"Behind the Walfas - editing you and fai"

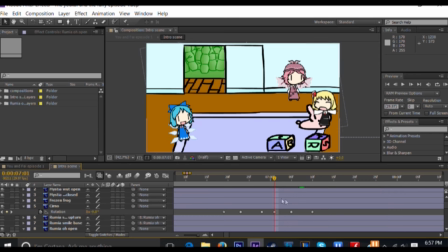2951s
I've already since forgot what I did. Which I've said that enough times to be nauseating. But yeah, this... Huh. Well, if...
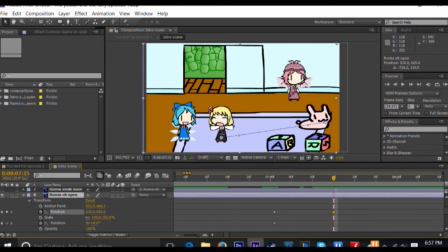2967s
With the scene moving and the character moving, that could make things more interesting than just simple lip sync on and off.
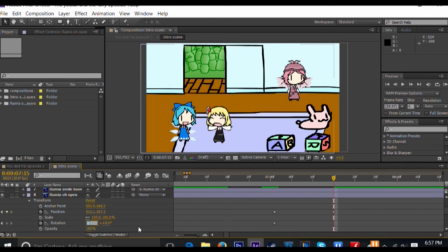2983s
Rotation. Usually if I use the rotation like that, I usually have the character flip in to avoid the walk cycle, so I don't have to animate Rumia walking in.
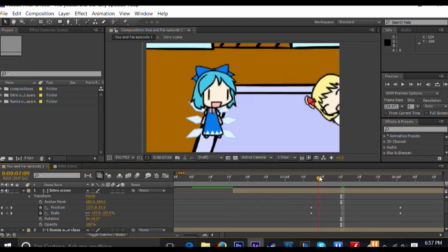2997s
She just flips in. I did that in Dude Walfas before to avoid having animating a character walking.
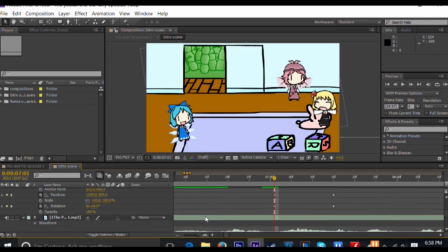3009s
I think it was Kuma that did that. But that's one of my tricks to increase efficiency while still it if they just slide in, it's not as interesting.
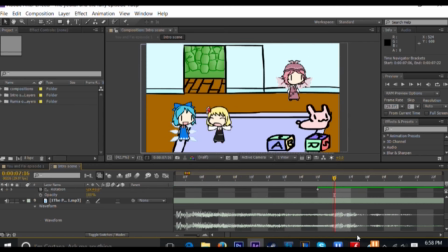3023s
It appears to be a lot more lazier than it actually is, but having a character flipping like that, it doesn't actually take that much more work to do that, but it looks so much better. Oh yeah, Rumia is probably uh, talking while flipping.
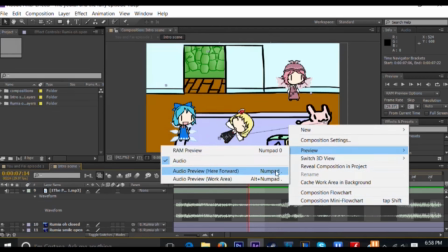3043s
So I'm doing the lip sync while she's flipping.
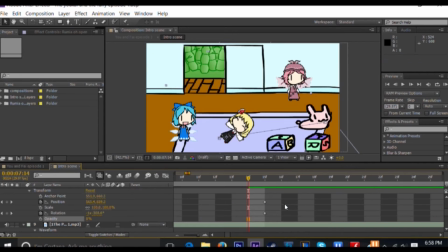3046s
After Effects is really good with that because if you do the parent-child thing I talked about earlier,
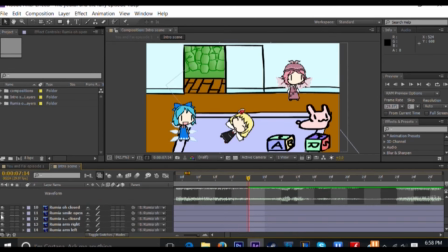3052s
you can move just the one layer and all the other layers follow. So when you blink a layer on and off, because you're turning invisibility off the opacity, and it's you're still moving that layer even though it's not there.
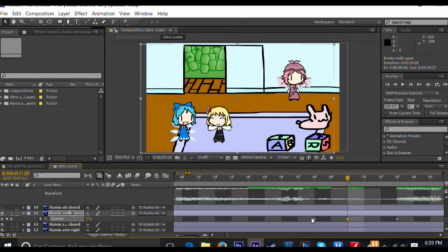3072s
It's because they're layered on top of each other and they're following each other, parent and child. I better have only about 6 minutes left. Can't wait to end this really. It's tiring.
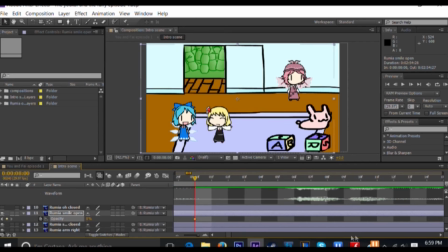3094s
Send me an email if you want to co-commentate in one of these animations here.
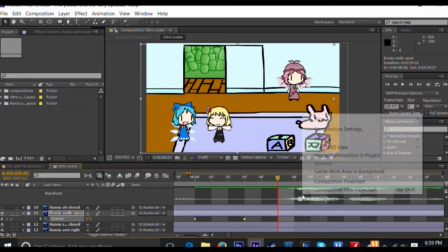3100s
But I'll try and make you do all the talking work. If I call it that.
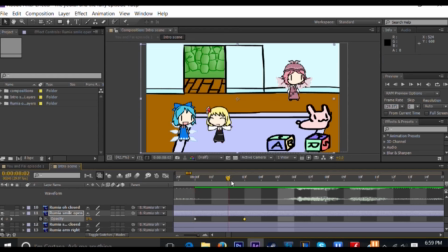Yeah, putting the request for a commentator in a video like this, I think filters out a lot of the unnecessary junk I would get from making a pure announcement.
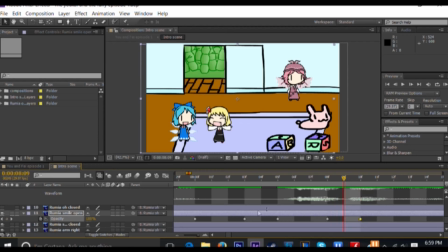3127s
Because of if you're willing to sit through this, because this is pretty much an hour of watching this crap, if you're willing to sit through one of my videos like this, you probably actually uh, care about my work, I guess I would say.
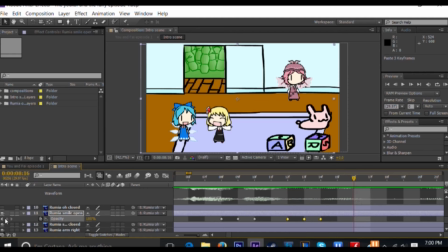3147s
So that would filter out the people who wouldn't care as much. I didn't really mention it at the time,
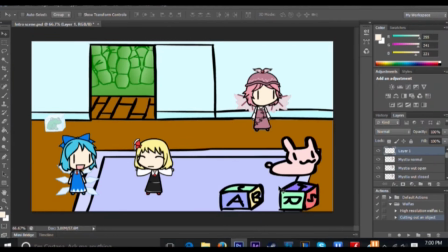3159s
but those keyframes, I copied and pasted keyframes to save time on the lip sync.
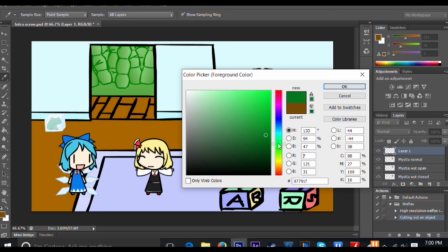3169s
I do that a lot where I just copy and paste frames. And I think this is the end of the video.
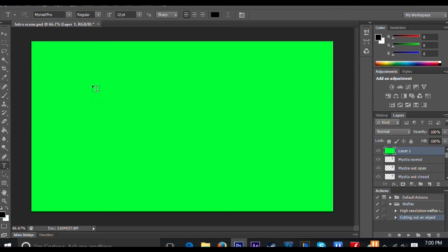3176s
Yeah, there at the time there's only about 2 people watching the stream, and this is basically my send off image.
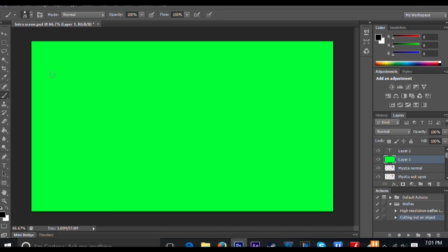3193s
Basically what I typed here is sorry for the terrible stream. You know what?